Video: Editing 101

Hi, my name's Lillian, and I like editing. I like editing a lot, and I really don't do it enough, so I'm just making this video to test out my editing skills on a new program so I can make more videos because I like doing it, and I don't do it enough. The camera I'm looking at right now, I don't use enough either, and I want to use it more even though I hate being in front of it. So I'm gonna work on that, and you're gonna watch me as I explore that process. So I wrote a script with all the editing fundamentals that I wanted to learn in this new software, and I'm instead looking directly at the camera and not reading the script because I can't see it. Basically every good editing project starts out with a great script, so keep that in mind. However much you like editing, it won't matter if you don't have a good script to start out with. Anyways, as I'm reading my script out to you right now, I've added a zoom in. Because I'm a woman, you're probably not listening all that much to what I'm saying to you,
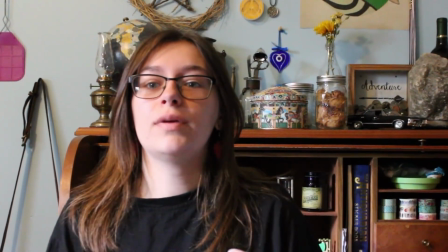0:55 but by adding a zoom effect I can keep the attention on me and give you the illusion that I'm building up suspense for something.
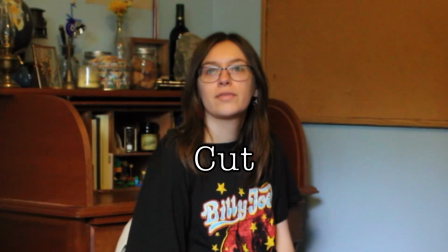1:02 Something like that, maybe. That's a cut, but you probably knew that already. There's a fundamental rule regarding cutting between shots that have zoom-ins and zoom-outs.
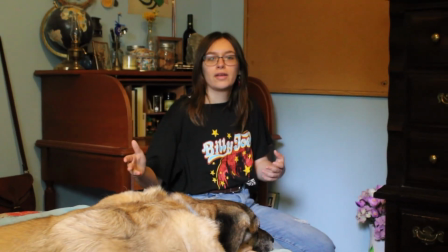1:11 You can cut from a zoom-in to a zoom-out, and vice versa, but not the other way around.
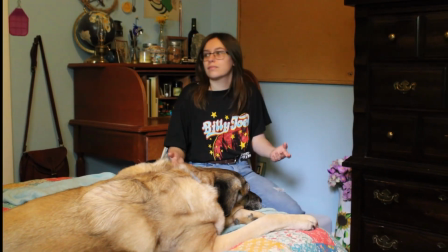1:16 Or else it'd look a little awkward. Like that.
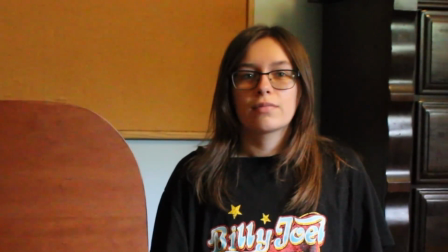1:20 Feels a little weird, right? Let's sit in this awkwardness for a bit.
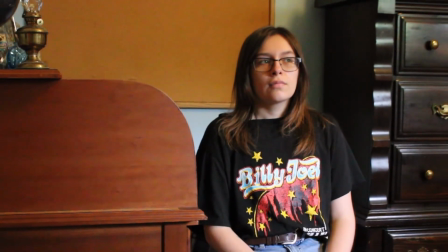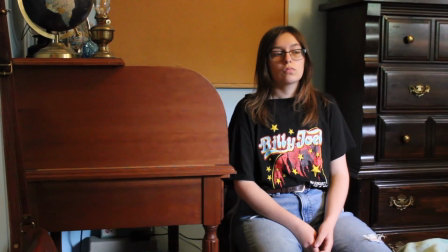Anyways, there's something special about these cuts I've been making. They haven't been standard cuts. A standard cut would be if you cut from me in my room to me somewhere else doing something else. But that's boring. These cuts I've been doing are called match-on action cuts, which can be done if you have two different shots of the same scene.
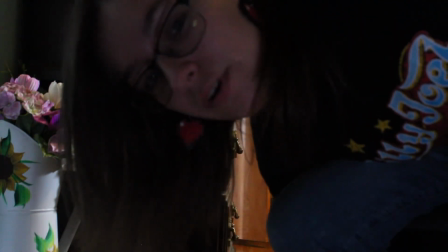1:59 Or maybe more, if you're feeling crazy. You can create a seamless editing effect by cutting as the subject is performing an action. This works best for quick actions, like someone turning their head. There's another type of cut that sounds similar, and is, but there's one key difference. A match cut also matches on action, but goes to a whole different scene, like this.
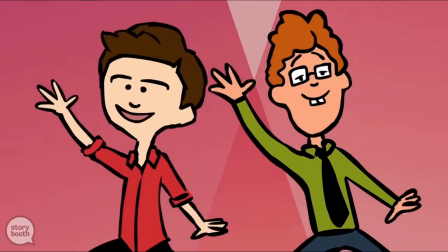2:21 We were doing the whip, the nay-nay, we were bouncing all over the place, hitting the quan too.
Now didn't that look cool? I know it really didn't, because I don't have the space to fully whip and nay-nay in my little room, but there are a lot of creative ways to use different kinds of cuts. For example, you've probably heard of a jump cut before. A jump cut happens when you have the exact same shot as before, but something's changed. Like someone new is there, or I'm in a different spot, or I'm facing the wrong way.
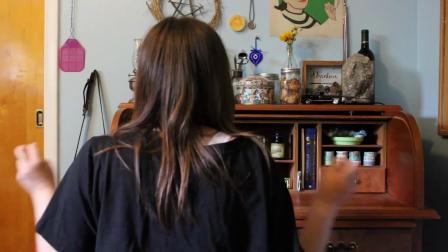2:53 There's a common misconception that jump cuts are lazy, but I think if used correctly,
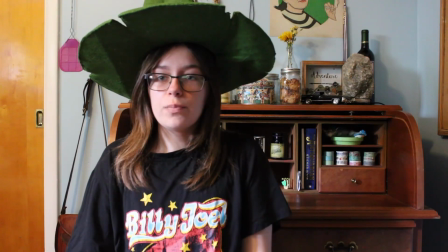2:57 like to show the passage of time, or for comedic effect, they can be extremely effective. There's also smash cuts, which is a cut that happens abruptly in the middle of an intense scene.
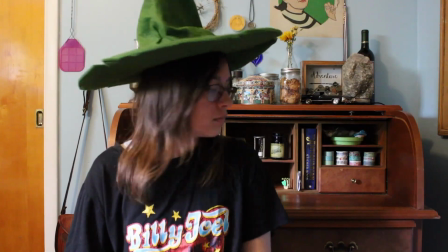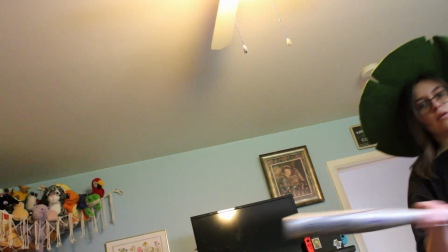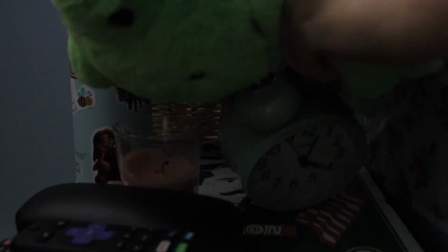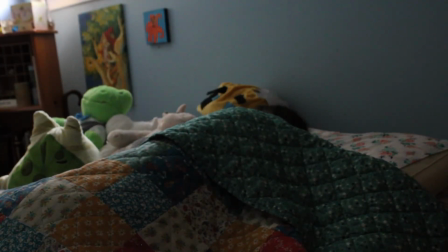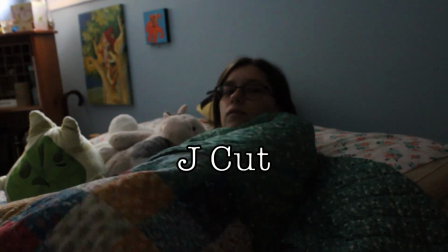3:33 There's also J-cuts, where the audio comes in before the picture.
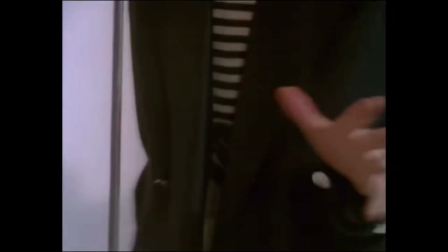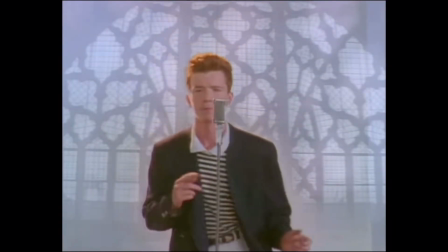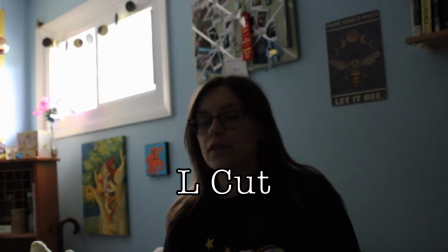3:46 And L-cuts are when the audio from the previous scene follows into the next. I'm sorry.
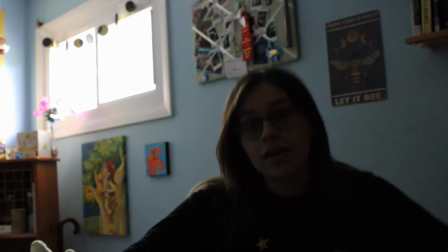3:54 Hug it out.
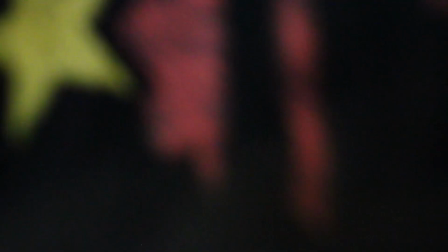Now I just cut right there, which is how I was able to make that cool difference between where I put my camera. There are a lot of ways to hide a cut. You can utilize the darkness like I just did, or use a whip pan.